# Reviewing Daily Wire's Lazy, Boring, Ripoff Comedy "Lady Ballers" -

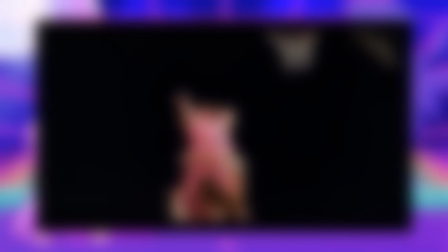We get a look at players being interviewed on a woke talk show,
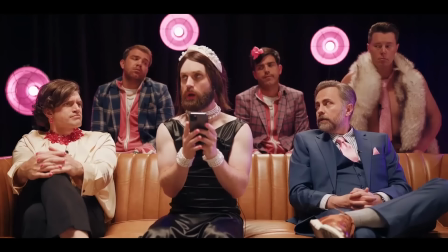which is just making fun of literal people who have been sincere and open on those talk shows, because people like Jeremy Boring are just cynical and have not a bone of sincerity in their body. We get some fun trans age bullshit,
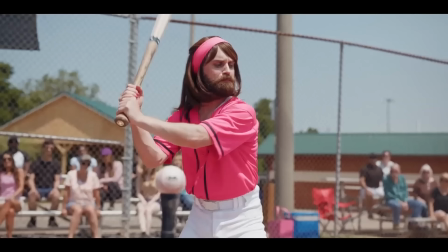which is not something anybody seriously argues for, like, at all. Because unlike gender, age is not socially constructed or represented. We get more Dylan Mulvaney shit because these fuckers got so mad when they see her serving like this. Except we're reaching a twist. One of the characters actually starts thinking he's a woman. What a quirky surprise. Is this gonna go anywhere? Fuck no. Also, this character has barely done anything to socially transition, which, granted, somebody's transness or non-binaryness or however they want to identify is not contingent upon how they look outwardly, but a lot of trans people seek gender-affirming care because they feel an overwhelming sense of dysphoria brought on by the disconnect between how they
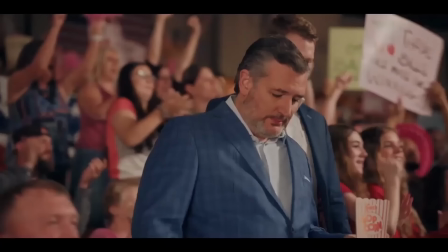perceive themselves and how they want to be perceived. Nothing even approximating this part of the trans experience is ever even referenced in this movie because they don't actually give a fuck. So then they're playing a game and Ted Cruz walks on screen like a goddamn cast member from Duck Dynasty on a God's Not Dead movie. And that's Ted Cruz's cameo. Wave at him. There he is. Goodbye.
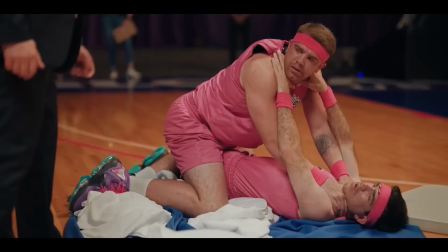The dipshits get in a fight and some reason that brings scrutiny down upon them because we need to have some semblance of a problem and just need to keep tormenting the audience at this point. And then we get the girl child saying she wants to be a boy because boys are winners. And then she lists off a bunch of stuff that she factually believes boys are better at, only for Jeremy to say, well, yeah, boys are better at pretty much everything, but girls can have babies.
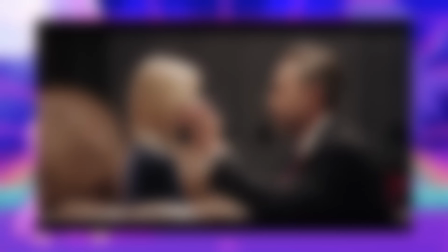Boys are better at everything. Oh, honey. That's just not true.
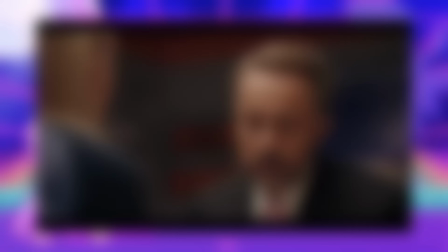They're better at basketball. Okay, yeah, basketball. And swimming. Okay. MMA. That goes without saying. And running, and javelin, powerlifting, shot put, hockey, karate, football, pole vault, driving, parking, most of the stem fields, rock and roll, opening pickle jars!
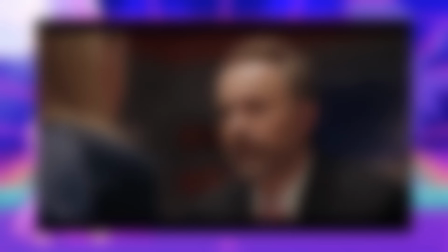Okay. Yeah, boys are better at all of those things. But those are just things, Winnie.
Which is a very weird thing to say to a child. Like, your inherent value is entirely in your uterus, 6-year-old girl. He tries to turn this into a lesson about how women are good at some things, but not the things that boys are good at. This is like just some of the most blatant, sad misogyny I've ever heard. Also, this comes out of absolute nowhere. Like, they just needed a place to put these talking points in, and he couldn't figure out a better place than to just literally let his character monologue about it. This scene also bugs the hell out of me because the lighting is all over the place. Like, they literally just used what looks like the room lighting for most shots.
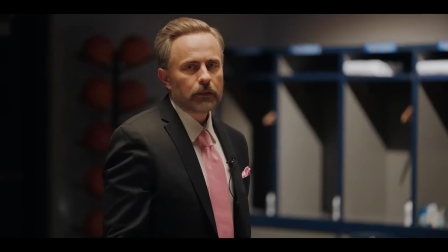So you get these moments where some characters look like they're way too tan, and some characters look way too pale in comparison.
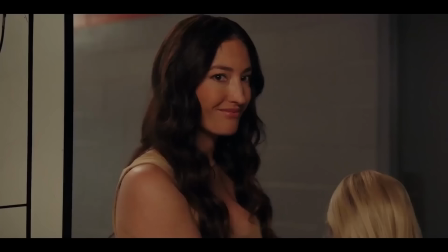And they might not even be on the same stage because the camera keeps going back and forth. This is another issue they have, is that so many of these shots are just like 1-2 shots where they'll go from one character to the other and never show them together.
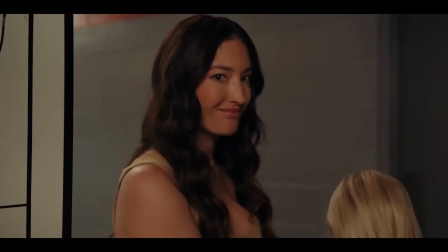So you get this really off-putting sense of scale where you're never quite sure where people are standing in relation to each other. Like, if they're even in the same room, for example. Jeremy caught John Wick on cable one night,
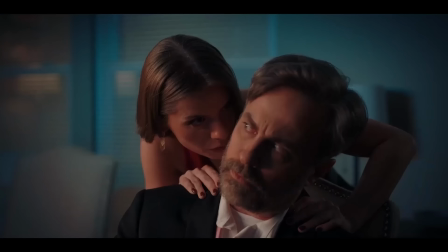so we get to open this scene with some very stylish two-tone lighting before the lighting scheme just shits itself again. And then for some reason we get these statistics about divorce off the top of this character's head, like this is an after-school special.